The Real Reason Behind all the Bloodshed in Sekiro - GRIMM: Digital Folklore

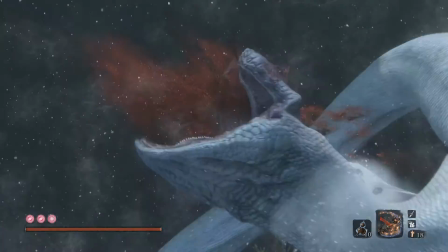So, by analyzing the origins of this effect, we can see why Sekiro chose to make use of it as well.
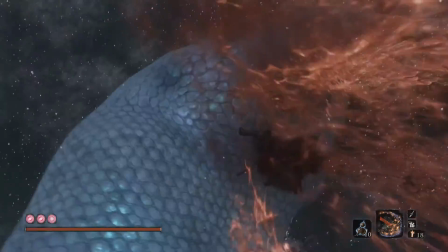The excess of blood highlights the violence being displayed while also maintaining a kind of cold distance from such acts.
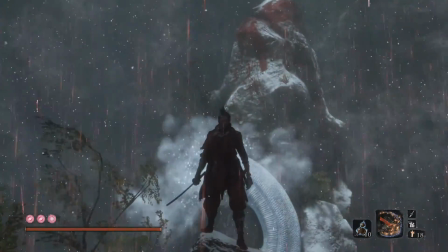This allows us to infer a lot about Sekiro as a character, watching as he stands, covered in blood and with little expression on his face other than a grim determination. He commits these acts of violence, but he doesn't revel in it since, as the game tells us, that is the path of Shura.
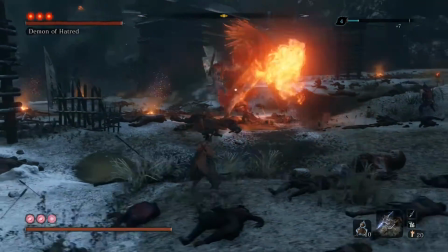Instead, he fights to avoid the draw of such bloodlust, and so he is able to keep his composure and avoid the sculptor's tragic fate.
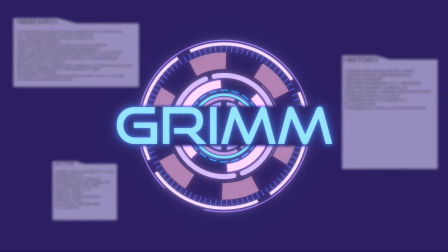In a broader sense though, this also shows us just how influential our art can be to our culture as a whole.
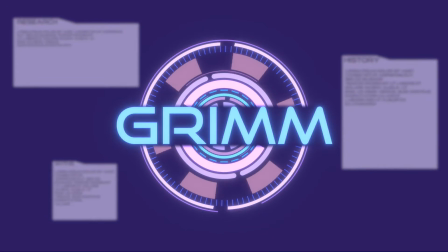One accidental effect turned into the inspiration for a million other effects like it and changed our portrayal of violence in film ever since.
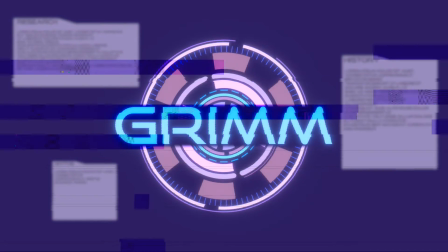It's a good reminder that even the littlest things can have far-reaching effects, for better or worse. Oh, are you starting to feel a little bit better now, Grimm?
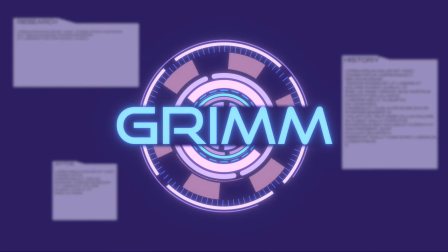Good, hopefully you'll be ready for another in-depth look into the folklore and history of Sekiro next time.
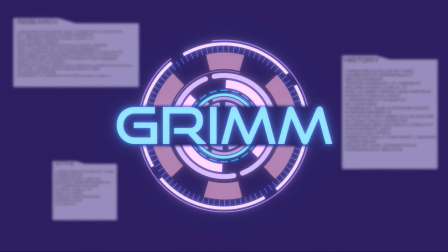Until then everyone.